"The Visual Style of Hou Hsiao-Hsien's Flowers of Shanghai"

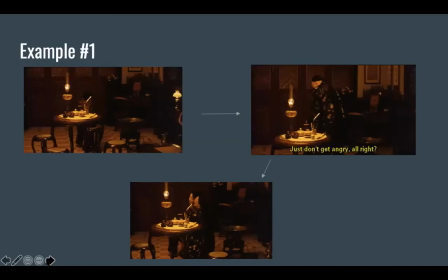Um, Given the context, she's crying because of the affair that Master Wang is having with Jade, and the fact that he's not being intimate with her, despite clearing all her debts. Eventually, we get Master Wang, who goes up to her and he tries to console her,
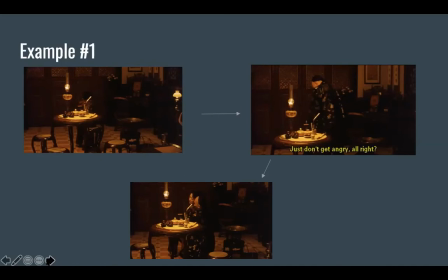and then eventually they kind of reach a level of reconciliation. What's interesting here is that Ho dorsally stages Crimson while she's crying, but interestingly, also when Master Wang moves in closer to her, their affection and
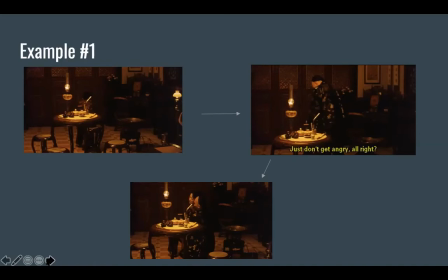his emotional expression, this very sort of sweet emotional expression, their backs are facing towards us. We don't get access to it, despite it being maybe a place that another filmmaker would want to get closer.
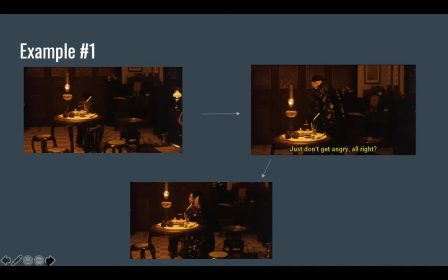Uh, so here we see Ho doing this thing where he not only with shot length. shot scale that he distances the viewer, but also by literally turning the backs of these characters to us.
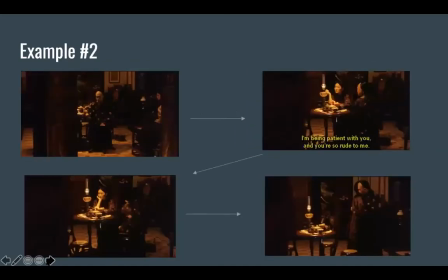So we can see this in another example where we start with this aperture framing, which, like I said, I will talk about later. But we see a lot of Hou's tendencies working here.
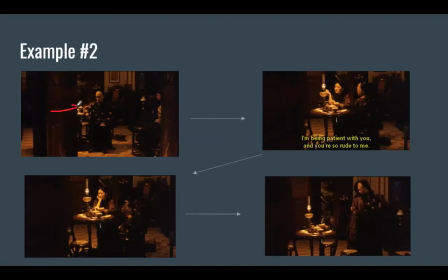So we have this aperture framing that also creates these leading lines that lead to that lead to our characters, both Crimson and Master Wang, and the camera sort of dollies in.
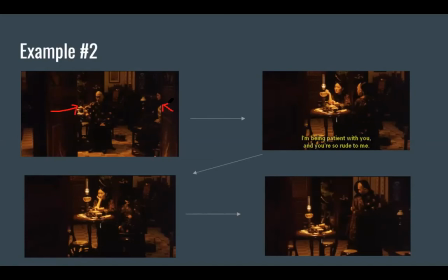And then after that, we get a very similar patterning from the previous example where it's Master Wang trying to console Crimson. Here, again, you see this dorsal staging where he is initially sort of confrontational and mad at her for ignoring him.
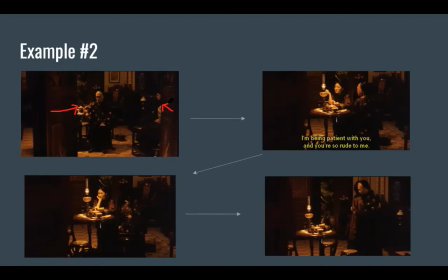And then eventually, Hou makes him fully turn his back towards us, as you can see in that third screenshot leading out into the third part. And then which is right here. And then Hou kind of lets that moment rest, and then eventually they reconcile.
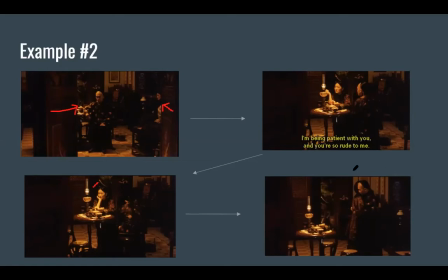But again, we don't get any access. Their backs are faced towards us again. So even when we go through this kind of quick emotional change in this scene, the camera still stays at a kind of an objective distance.
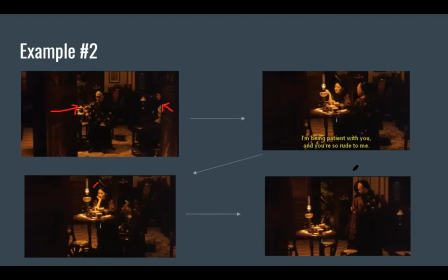Plus, their backs are faced towards us. Um, yeah.
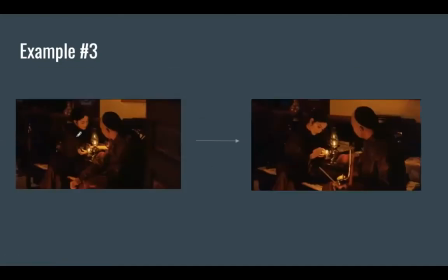So in this third example, this is the last scene of the film, and here the important distinction is that Crimson is here not with Master Wang anymore because now he's in Guangzhou. But interestingly, I think this last scene also evokes a similar dorsal staging strategy, except here.
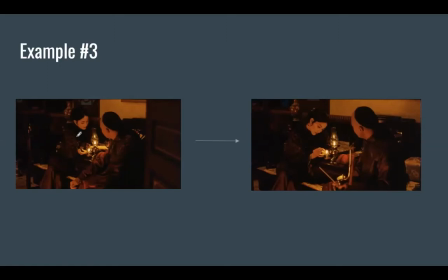There's not just an obscuring of the emotion. There's really no emotion, period. There's just a few exchange of glances here where I think she is with the actor that she had an affair with. And he just sort of smokes his opium.
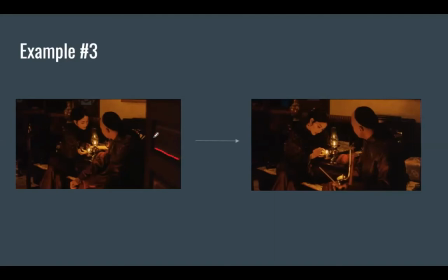And again, we see something similar where we see the leading lines that lead to the dorsality of the actor here. And again, here we see Hou trying to implement the strategy of dorsal staging uh,
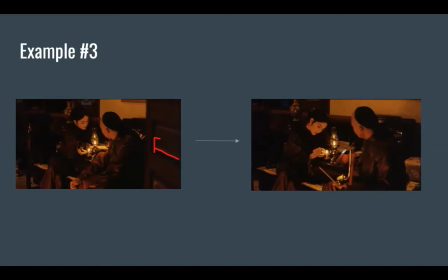and sort of emphasizing this this lack of emotion and this lack of intimacy that occurs, and that's particularly painful here because um, uh, Master Wang's literally is not in the shot.
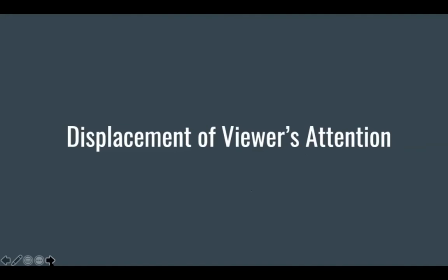Okay, cool. So now I'm going to start. I'm going to start touching on what I like to call the displacement of viewers' attention.
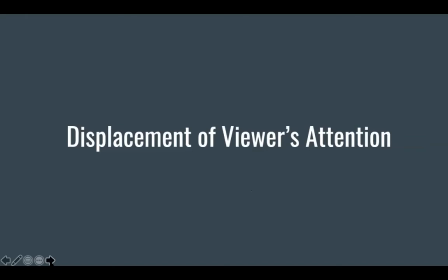So what I mean by this is in scenes, particularly the table sequences that feature a density of supporting characters, Ho buries his main characters within a sea of supporting characters. Uh, uh, through the viewer, through the viewer searching for Master Wang, Crimson, and Jasmine in these shots,
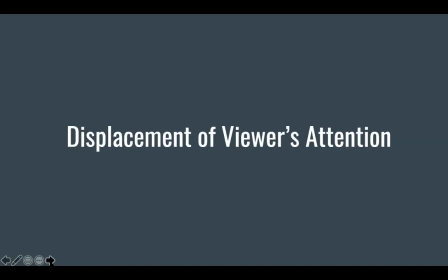Ho always diverts the viewer's attention to the periphery as other characters engage in gossip and make merry with games and drinks. On an even larger scale, Ho always has various characters exiting and entering the frame. In effect, Ho encourages the viewer to not just consider their surroundings,
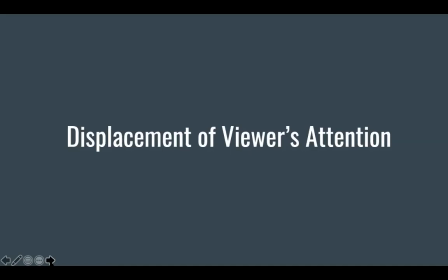or the character surroundings, but also considering how these peripheral activities eat away at the possibility for real intimacy in the lives of our main characters.
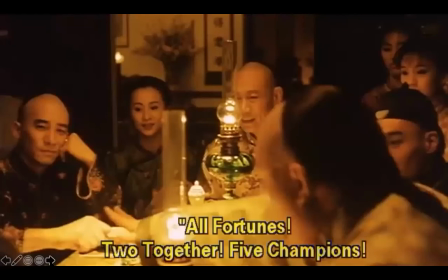So the first example I just want to sort of jump into is this scene that happens, the very first, actually, the scene that we get into, we see this drinking game I think they're playing. And this is the first thing that we see. Notice how
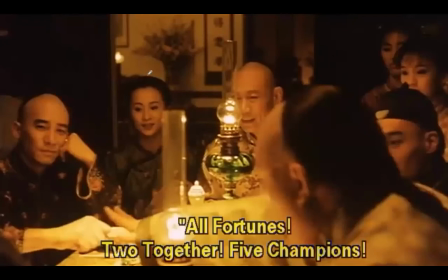the majority of the frame is filled with these supporting characters. And all of them, and Tony Leung is just inhabits this really small space right here. So right here, so immediately we can start to see this intention of
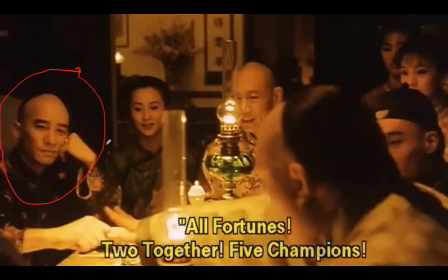distracting and displacing the viewer's gaze and having them explore the frame, while we obviously Tony Leung is having a particularly emotional experience,
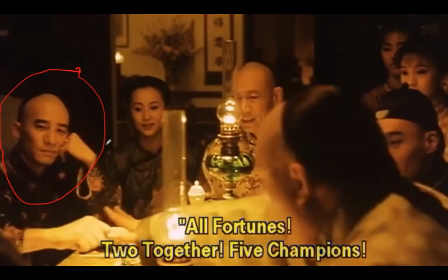and he is one of the stars of the show, stars of the movie, so we would be sort of drawn to him, but Ho wants to also pay attention to the periphery.
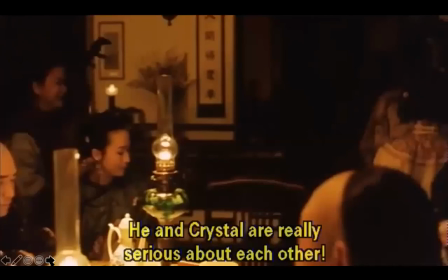This is a little bit later in the shot. This is when I think Master Hong leaves with a group of his friends, and what's interesting here is that we start to create this negative space here.
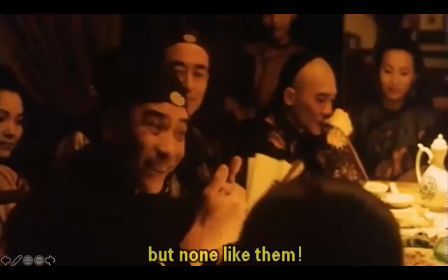Ho immediately with the camera pans to the left and crowds the frame again with more characters. Uh, and here you see this sort of gossip that's going on about Master Yufu and his relationship with Crystal.
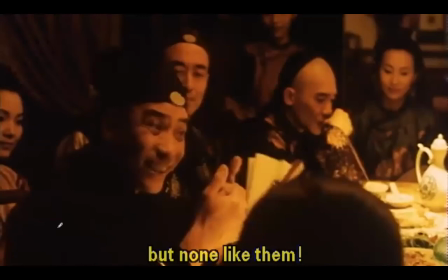Um, and so here we can sort of see his tendency to do this kind of displacement and sort of, excuse me, um,
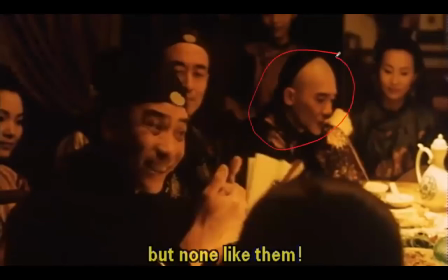sort of, keeping Tony Leung very small in the frame, and also but giving the rest of the characters more room here. And I think ultimately the effect here is that these peripheral activities
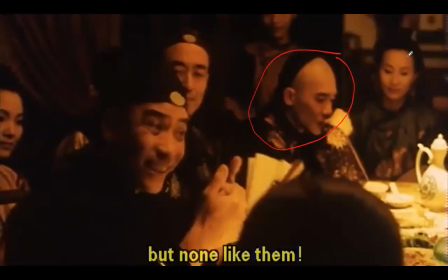particularly uh, aren't particularly emotionally impactful for the viewer, but they're a sort of sensory perception thing that takes over the frame more than our main characters here. Um, and also another interesting thing here uh,
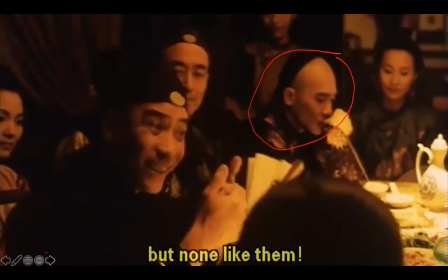is that the character here is talking about this intimacy between young Master Yufu and Crystal, uh, and interesting. That's kind of what Tony Leung and Master Wang and Crimson and Jasmine,
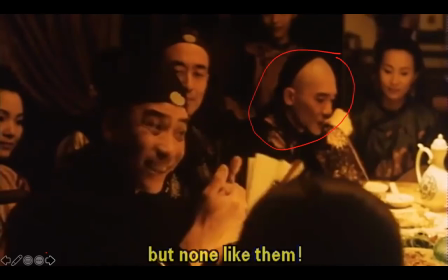that is what they lack, and a lot of these characters in this world sort of lack. It's this real emotional intimacy is what they're missing.
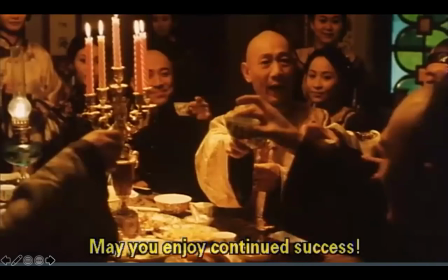So I just want to jump into the next example, and this happens sort of later at another kind of table sequence drinking scene with them celebrating Tony Leung being transferred to Guangzhou. Um, so here you start to see
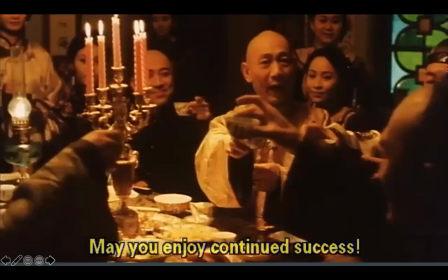a pairing of strategies with not only with this kind of viewer displacement, the displacement of the viewer's attention, but also the dorsality. So here you can see Tony Leung is right here, roughly. Is sort of, we can't really see his face, his back's to us.